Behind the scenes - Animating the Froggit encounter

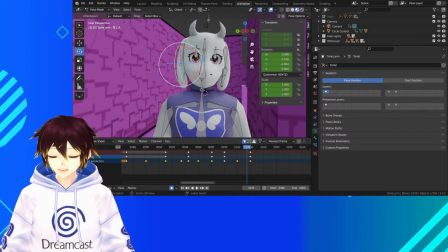(21:13)
Okay, there we go.
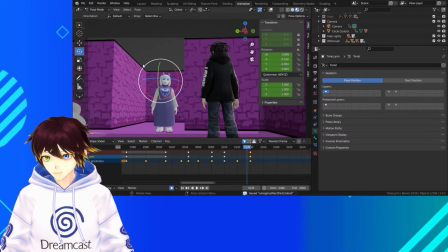(21:14)
So that's looking pretty natural now, so if we can look at this sequence, I'll just get rid of the transform there.
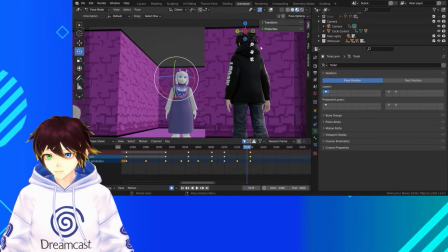(21:22)
At the moment, if I just zoom in here, this is what we got on camera.
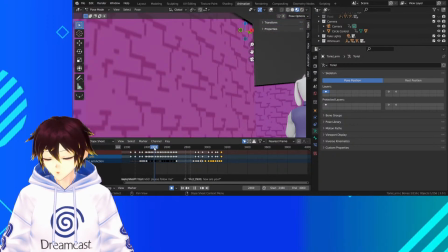(21:30)
So we got this segment. I'm going to watch it from the beginning and just chill,
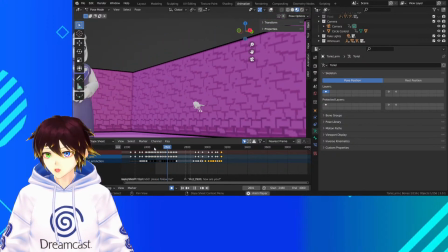(21:36)
because this is what's going to be shown. Obviously without the UI elements and stuff, but it's going to be slightly...
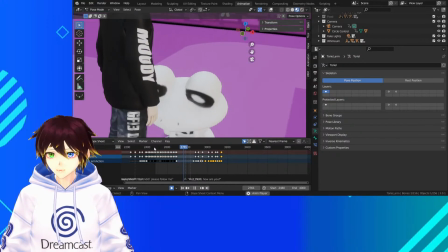(21:44)
messed up because of the frame rate, but it gives you kind of an idea of what I'm going for.
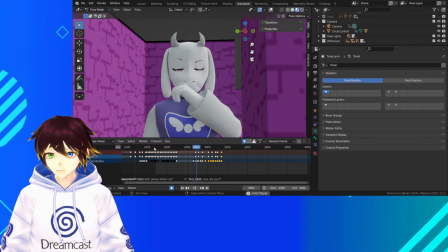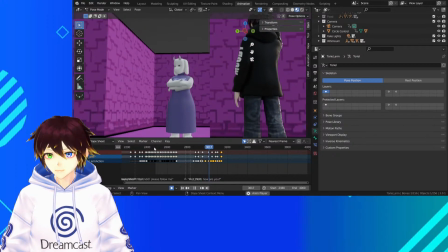Now the only thing is, I'm
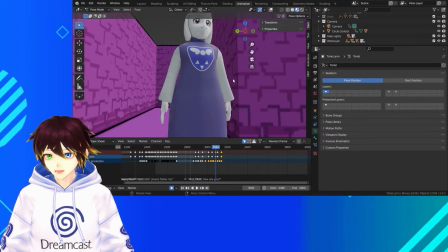(22:03)
hyper like focused on just making the characters' motions look good, but at the moment her hands don't look as though they're in a natural position.
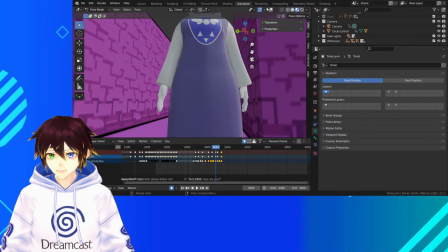(22:11)
Maybe if I rotate them slightly. Because they're in more of a video game style pose at the moment, where they're just flat by her side with no animations, or like with hardly any.
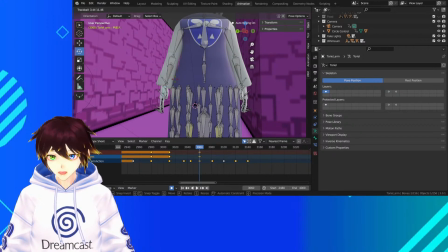(22:28)
So I figure to make them look a little bit more natural and organic, we turn these hands slightly inwards. We don't have to move the actual fingers or anything too much. It's more just a case of the positions of everything when it's
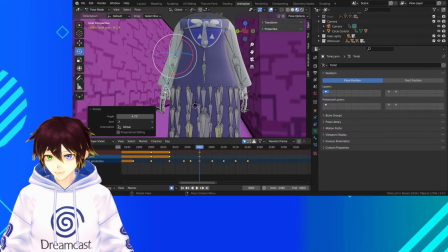(22:47)
being rendered out in that last frame. I'm just kind of... If you see me looking over to the right here, it's because I've got all three screens on right now. Left over here is where you guys are. Then I've got the middle here where Blender is, and then right is the actual preview thing for Blender where I can see it in big screen.
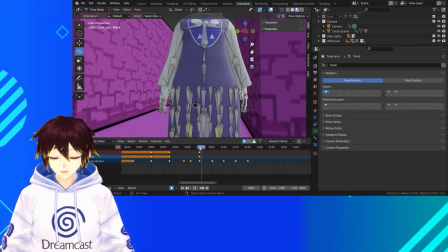(23:10)
Okay, so let's... It might be the way that I've got her arms going down, because her arms are okay there, but I think it's because there's no residual motion.
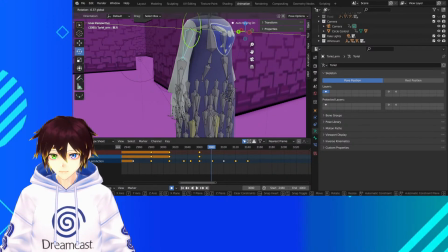(23:24)
There's no like extra sort of thing showing the weight of her arms moving, so maybe... Hang on.
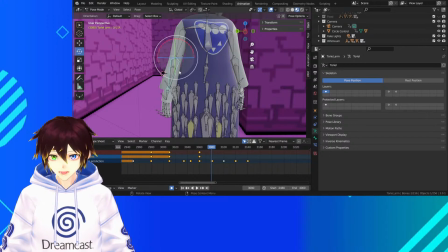(23:41)
If I take like 20 frames here
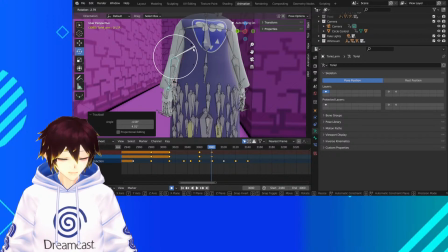(23:46)
to just try and ease this a little bit.
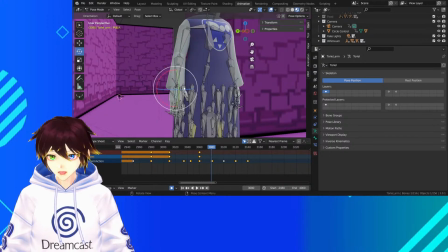(23:52)
See if I can get a hand in a decent position.
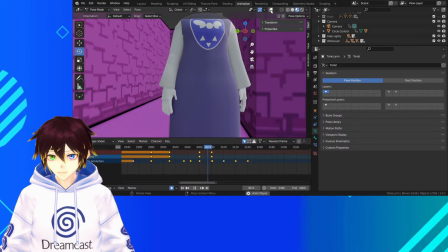(23:58)
See what this looks like. Okay, it clips through her slightly there. I need to adjust that. It needs to go to about there.
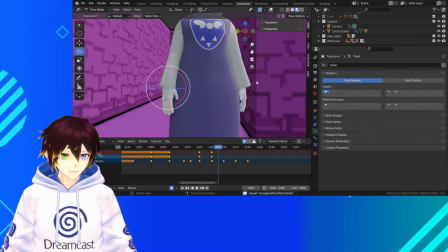(24:17)
There we go, that's not too bad. Same with the other arm.
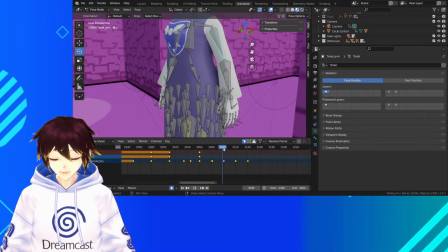(24:22)
I need the other arm to be down a little bit. Here.
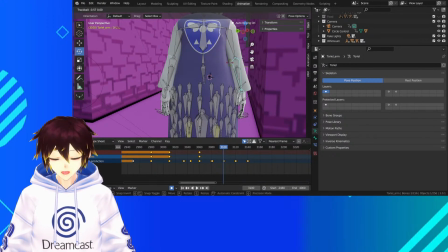(24:33)
Because the final pose I've got her in is supposed to be kind of like a relaxed one. Problem is, it might not be too good, and if it's not too good, I might have to put her in a default pose.
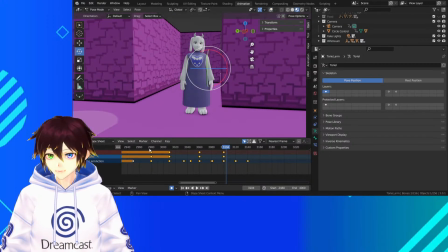(24:48)
Because at the moment, when we look at this now, she goes from being angry to like this, and I wanted to have her arms down to show that she's just a little bit relaxed. The problem is that it's not working out,
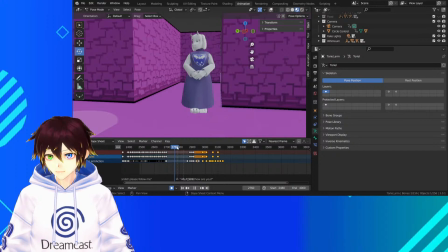(25:03)
so I might have to have her in one of her more traditional sort of poses where she's got her hands like this. I'm just kind of rewinding through some of the
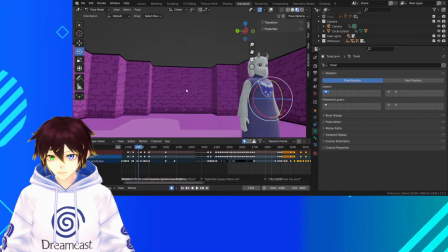(25:15)
animation right now just to see what's going on. See if I can find a good pose that I've got her in.